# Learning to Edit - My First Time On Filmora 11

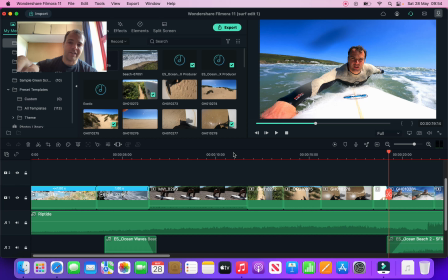6:35 that that was a clip so the full
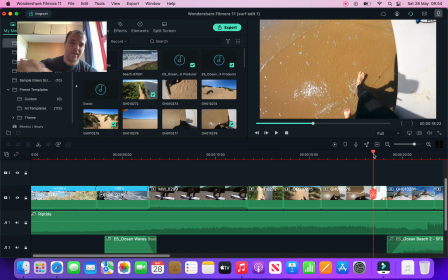6:41 clip of this it was me entering the water the GoPro was against my surfboard and I just dropped my surfboard and hit the water but it went from bright white to the board and it was like the colors were all off so yeah you can
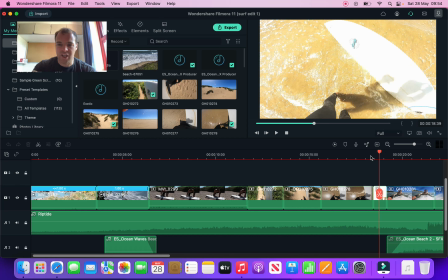7:01 see was bright white and then I literally just cut it enough where it was like that
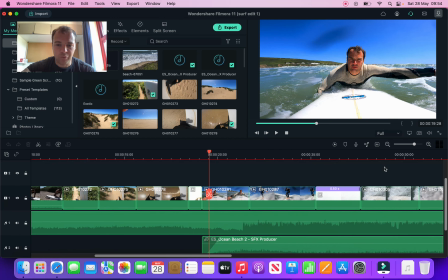7:06 but then with the surfing ones the clips were okay because as
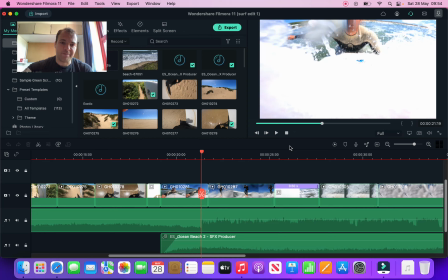7:14 you can see the water hits me here which takes me into the next shot
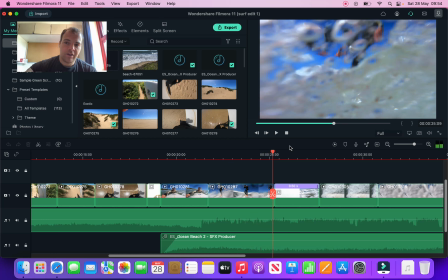7:20 and again surfing the water hits me here takes me coming
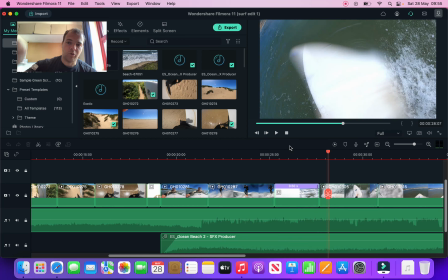7:27 up from the water I go back into the next shot right hit the water
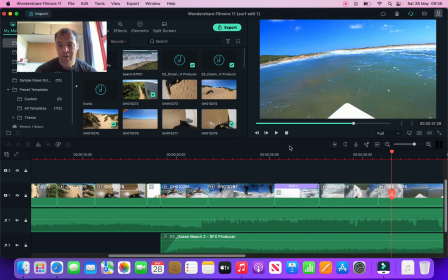7:36 come up and I'm on another thing so the surfing ones basically those ones kind of flowed
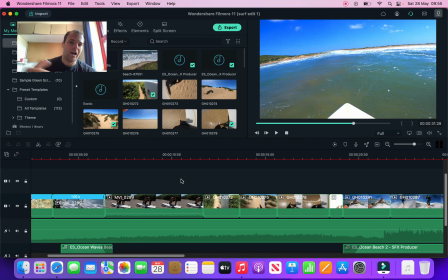7:45 it's the ones like outside leading up to leading up to the surf stuff like that that I need probably like frames more time on the camera building transitions
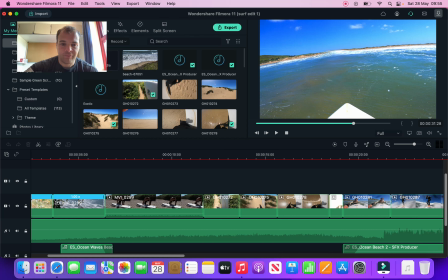8:04 to go from that but that's pretty much my first edit like I said hopefully you guys can help
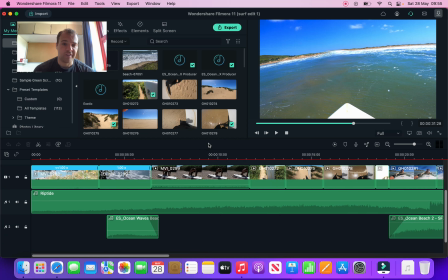8:12 me put in the comments what you think would work better how I can improve the edit if you have any videos that will help me put them in the description box below or in the description box in the comments box and then hopefully
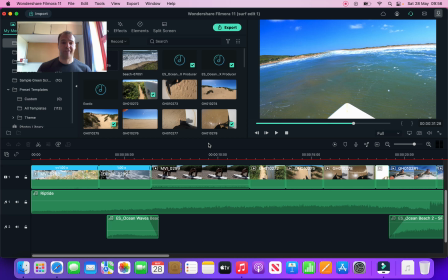8:30 um yeah as i start filming more stuff then the edits will get a little bit better next week i'm playing ice hockey so hopefully i'll get some some good edits there and then i'll hopefully get some good edits
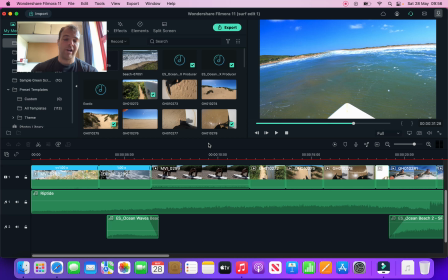8:48 also in the gym when i'm training um like i said it's pretty hard because i filmed by myself so it's quite hard to get like moving shots uh pamming in pamming out transition stuff like that because like i said it's just my camera on
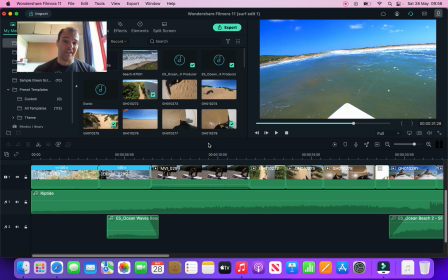9:06 a tripod um filming me so maybe i need to get someone in to help me move the camera around stuff like that maybe i can film someone else doing stuff and then go um
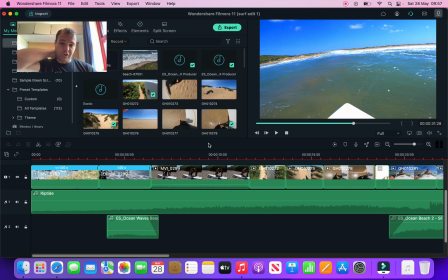9:22 do edits that way it's also a good idea so maybe when i do go to the gym maybe i film some mates training and then put it like a little b-roll or something together for them guys just trying to get some
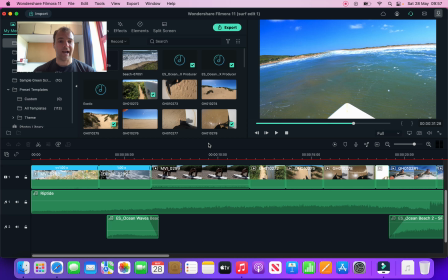9:38 time on on this app no on this platform with some editing but hopefully that uh that was a good video like i said this is my first one doing this so any feedback please put in the comments and also please give a thumbs up uh and then
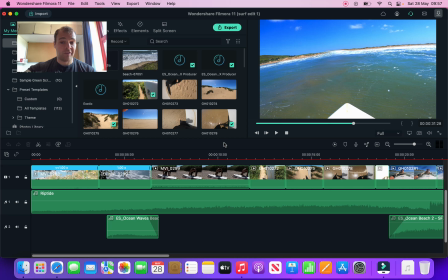9:58 hopefully you can subscribe and follow me on my journey through editing.